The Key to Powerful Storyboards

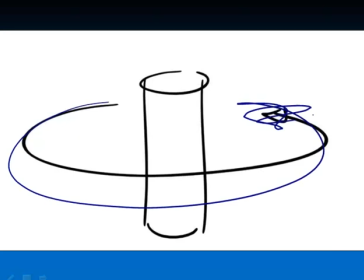489s
The topic, though, of the subjective camera, though, is shooting not up and down like I showed you here, but rather around the viewer, trying to find a place along the object that is going to feel like we're more involved.
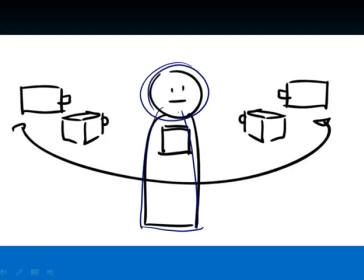504s
So if that object were a person, then you could see we could start filming from the side of this person. We could swing the camera around to be shooting at them 3/4. We could put the camera right here and be shooting at them directly in front of them.
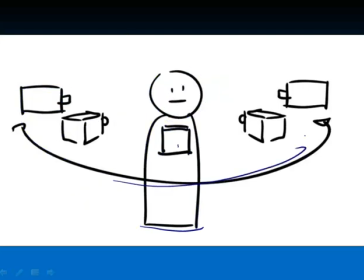521s
We can, continue that circle around to another 3/4 shot until finally we get to another profile. So what's the difference? Well, the difference is going to create a different emotional response.
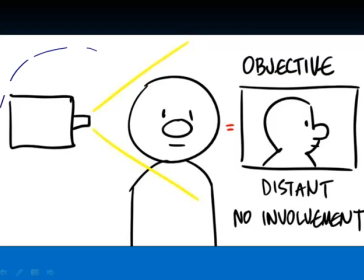533s
So let me show you. If the camera is way over here on the side of a character, and we take a picture of them, or we imagine the picture, what we're going to get as a result is like a profile shot. And that's what we call an objective shot. We're looking at the person almost as an object.
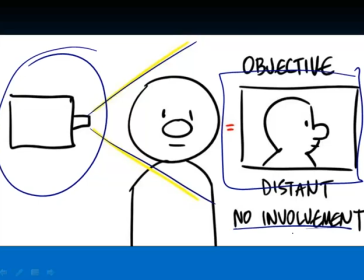551s
We're not feeling any emotional involvement. There's a distance between us.
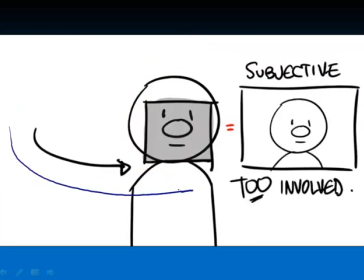556s
Now, if we were to swing that camera around and point it directly in the face of our character, then we would see a straight-on shot as if we were looking directly into their face. And this is a purely subjective shot, meaning that we as a viewer, we're part of the subject.
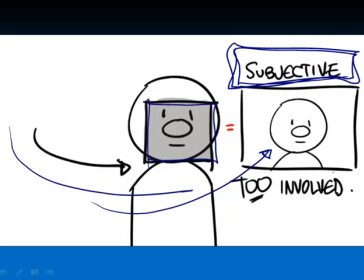576s
We're seeing it from our point of view. But for films, this is actually too involved. You don't have too many movies or cartoons where the character is speaking directly to the audience or directly to the camera, although there are some exceptions, and I'll show you those in an example.
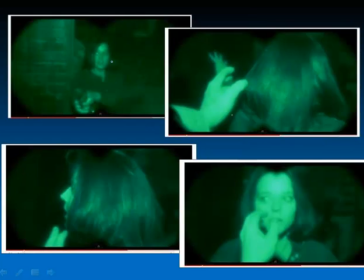592s
Here is that example of the the absolute subjective camera, which is from Silence of the Lambs.
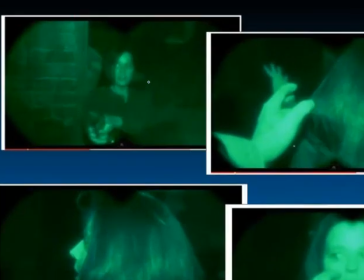598s
And we're actually seeing this scene from the point of view of the killer. And so we're looking through his goggles.
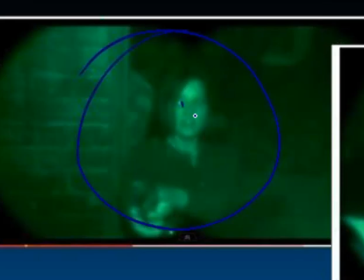605s
It's night vision, so poor Jodie Foster over here doesn't know what's going on.
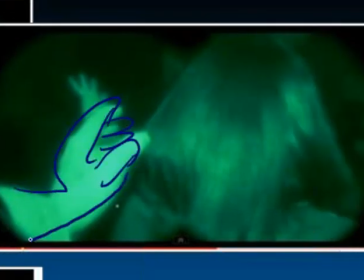610s
As you can see from this hand here, the murderer, is putting out his hand, and we are in his head.
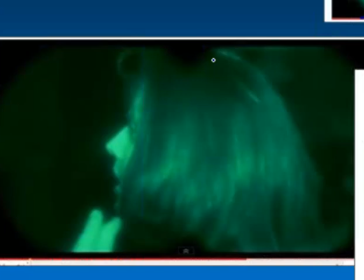616s
We are in his eyes. So this is a purely subjective shot, which we don't use very frequently.
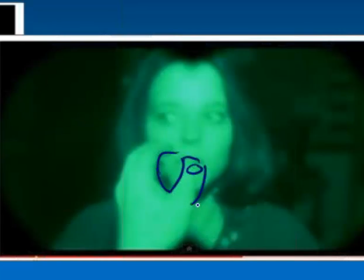622s
You can see again his hand right here, reaching out to touch her face in what is a totally creepy scene.
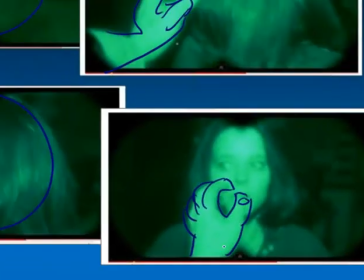631s
But it's in the movie for a reason,
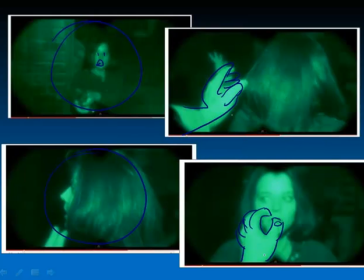633s
for us to feel the confrontation between the two of these and to get inside this sick killer's head for a moment.
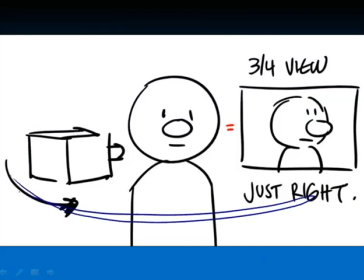641s
But the best place in between those two settings, we talked about this one,
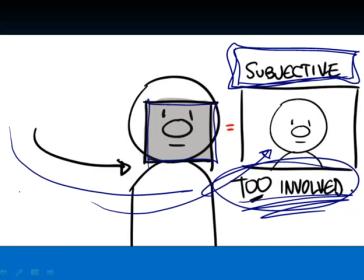647s
the objective from the side, and then the subjective directly in front, is a three-quarter view.
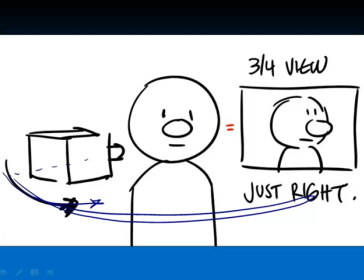653s
And what a three-quarter view means is that you've putting the camera in such a way that it is, in between one side and the other. It's like 3/4 difference between the profile and the front. And the result that we get when we look from that angle is just right.
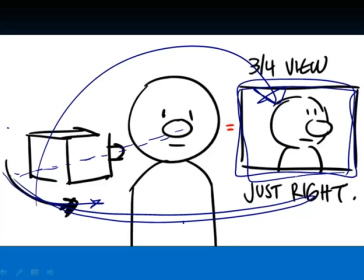669s
This is the angle that you'll see in most films and most cartoons. This is what we call the three-quarter view. And that helps us feel the emotional involvement without getting right into their face.
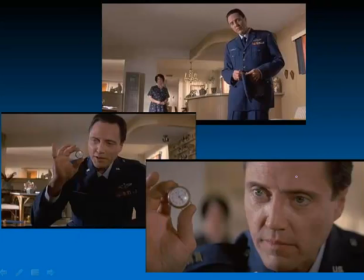682s
So here's a fascinating example where a filmmaker uses these tools to get a really powerful emotion. This is a scene from Pulp Fiction in which this character is talking to a little boy, and you can see that we're seeing him from a three-quarter view, and it's a pretty intimate scene,
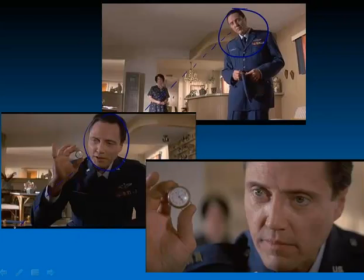701s
and he's talking to us as if like we're sitting there just next to the person that he's talking to. Characters also he gets closer and closer as the scene progresses, so the emotion gets more involved too.
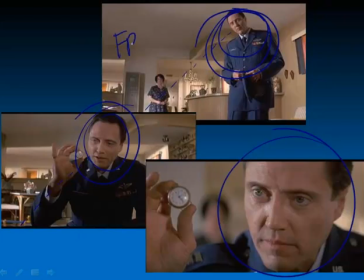716s
So this is actually part of the topic of framing as a way to increase emotional involvement as well.
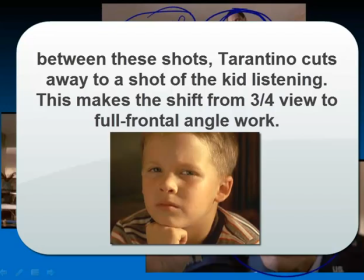724s
But we're not talking about that. I just wanted to drop it in really quick. But watch to see what Quentin Tarantino does here.